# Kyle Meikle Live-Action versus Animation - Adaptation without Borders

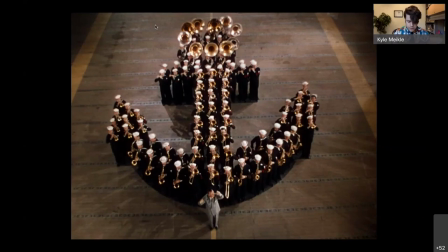1132s
Anchors Away begins with a group of sailors' bodies made graphical as they march forming first an anchor than the word navy this demonstration preludes clancy and joe's anointment where they receive silver stars for their heroism before being granted shore leave i hate the thought of going ashore joe belts as he and clarence
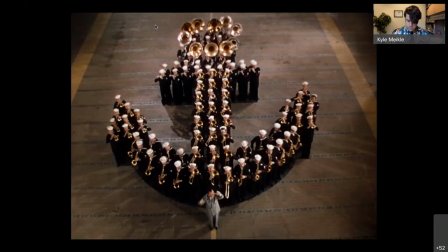1150s
head out the door to hollywood where the rest of the film takes place and not just hollywood a number of scenes are set so to
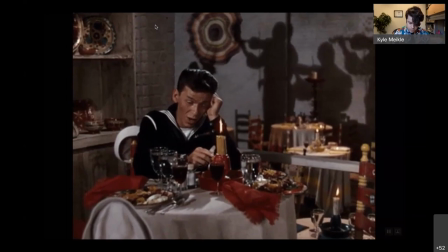1157s
speak on the mgm backlot where clarence and joe attempt to secure susie an audition with conductor jose Itterby,
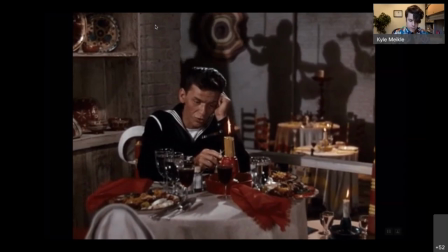1163s
playing himself as he often did in 1940s musicals. As Clarence and Joe bop around the lot, Joe takes a shine to Susie's young nephew,
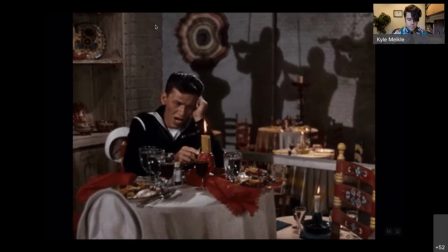1172s
a sailor-suited blonde boy named Donald, played by the late Dean Stockwell, calling to mind Disney's duck.
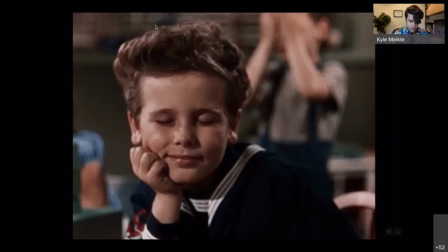1179s
It's Donald who serves as Joe's and our conduit to the half-animated
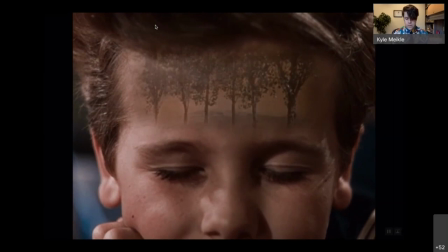1184s
world when he asks Joe to tell his class how he earned his silver star.
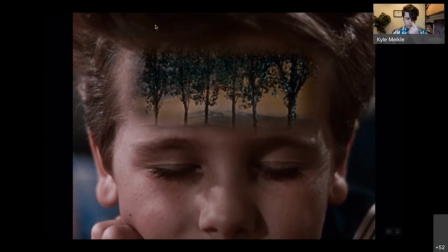1189s
As Joe begins his story,
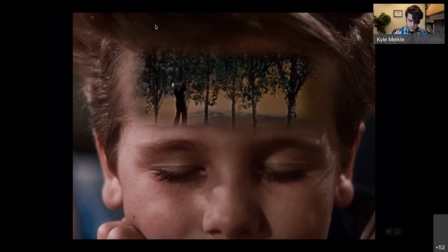1191s
a fuzzy rectangle frame forms on Donald's forehead in which we see a row of trees and then Kelly, as Joe, skips by.
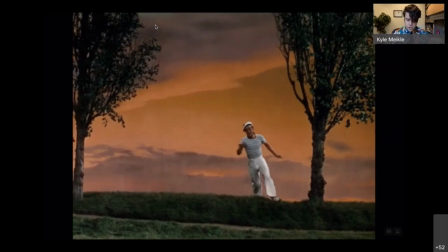1200s
The frame within the frame grows, filling the screen as Joe continues his story. Are we in Donald's fantasy or are we in Joe's?
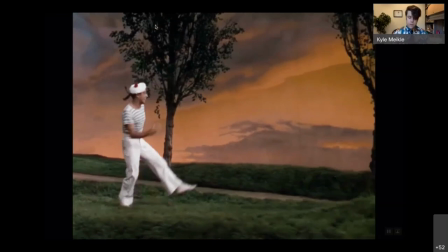1209s
Sidney complicates this question even further as Joe moves through the meadow in slight slow motion, already abiding by a different kind of physics,
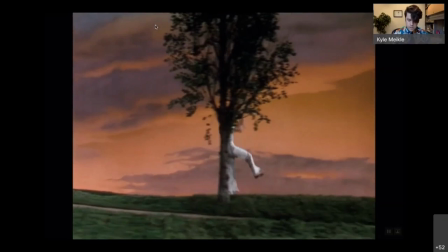1217s
then falls down a hole and crawls through a tunnel to arrive in an even more cartoonish meadow,
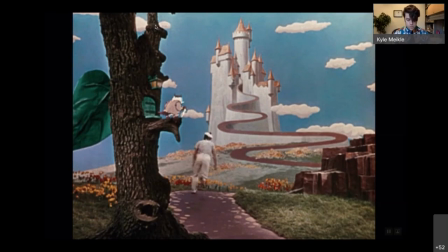1222s
a 2D castle in the background. Tunnels also pave the way to two universes in Carol Zayman's Journey to the Beginning of Time and Roger Rabbit. Joe's mission, which he accepts from a cadre of very Disney-like forest creatures, one of whom you can see here, petition the Mouse King to allow dancing and singing in this kingdom again.
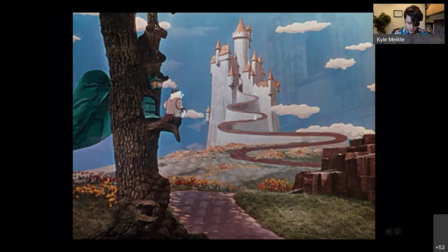1242s
Joe disappears from view in the foreground and reappears in the background as an animated figure, speeding up the stairs to Jerry's tower.
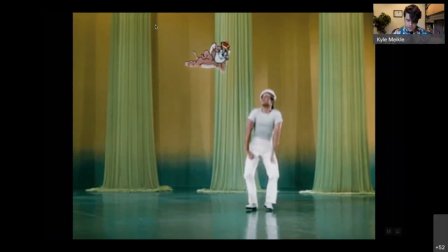1251s
There, Jerry relays that he's lonely because he can't sing and he can't dance. Joe asks, will you try? Jerry replies, if you show me. Joe, I'll show you.
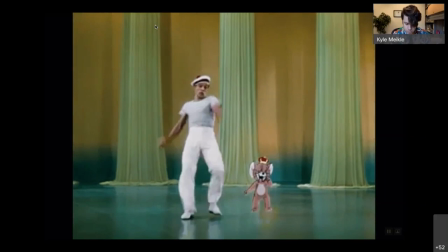1261s
Jerry, I'll try.
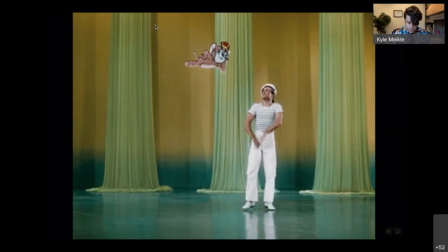1263s
Jerry and Joe enter into momentary accord, each mimicking, adapting to the other's movements and rhythms, often in perfect synchronization. by design of course jerry's movements are literally drawn from kelly's through the process known
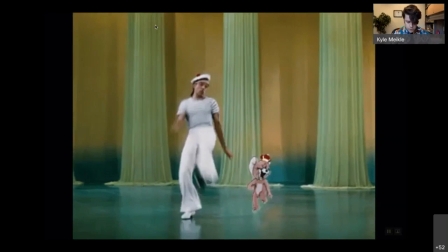1276s
as rotoscoping only once does joe look at jerry with anything like consternation
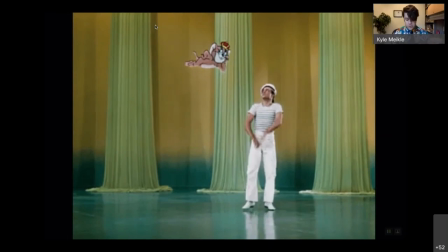1281s
when the latter hovers mid-air after a jump a cartoonish feat that joe can't yet replicate at the dance's end jerry bestows an appropriately animated badge
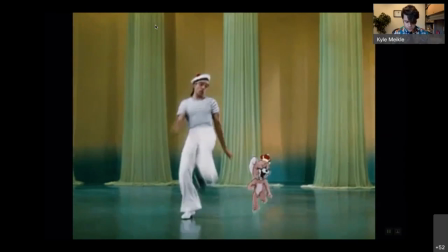1292s
upon joe for his efforts paralleling the silver star with which the film begins he is now
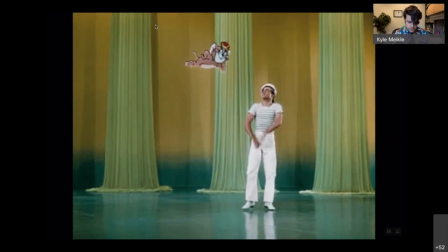1297s
an honorary tune in this sequence sydney compounds musical fantasy with childhood fantasy with hollywood fantasy at the film's end he
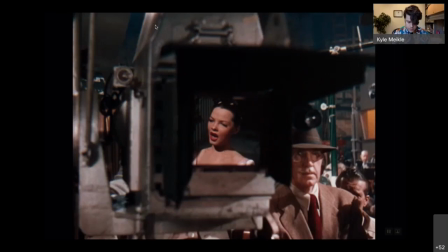1307s
parallels the screen within a screen that leads to the kelly jerry dance with shots of suzy
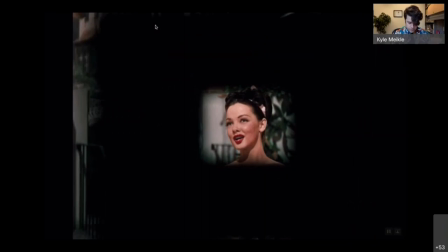1312s
singing at last for a turby her face reflected in a camera lens and then bordered by the black outline of a camera's viewfinder to swipe a line from alan choledenko's artful essay on the much later much shaggier roger Rabbit and its various frames,
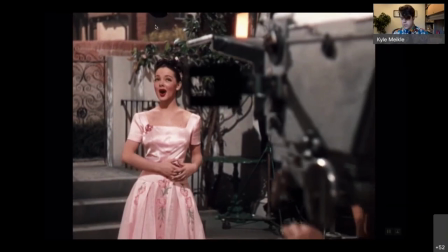1328s
these textual operations have vertiginous consequences.
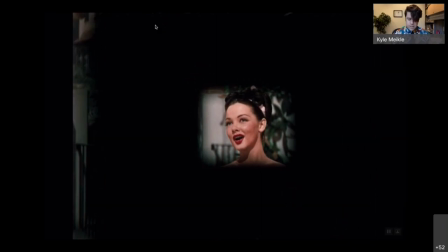1333s
In that vertigo, Anchors Away imagines a momentary though impressive accord between live action and animation, albeit an accord that sometimes extends outside the bounds of the dance's fantasy within a fantasy.
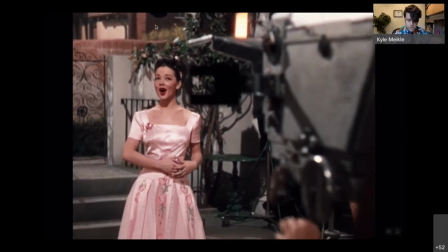1345s
The live action environments in Anchors Away, full of frames, shadow play, and wide-eyed adolescents,
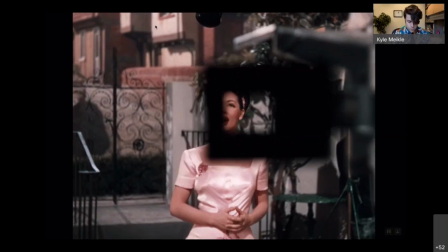1351s
look nascently hospitable for animated creatures, even if those creatures don't make the leap to the realer world.
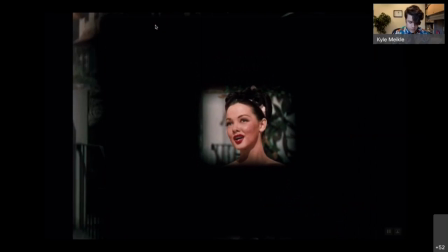1357s
Instead, or excuse me, indeed, live-action animated encounters here and in the films that followed remain one-offs, intrusive rather than immersive fantasies, to borrow Farrah Mendelssohn's distinction.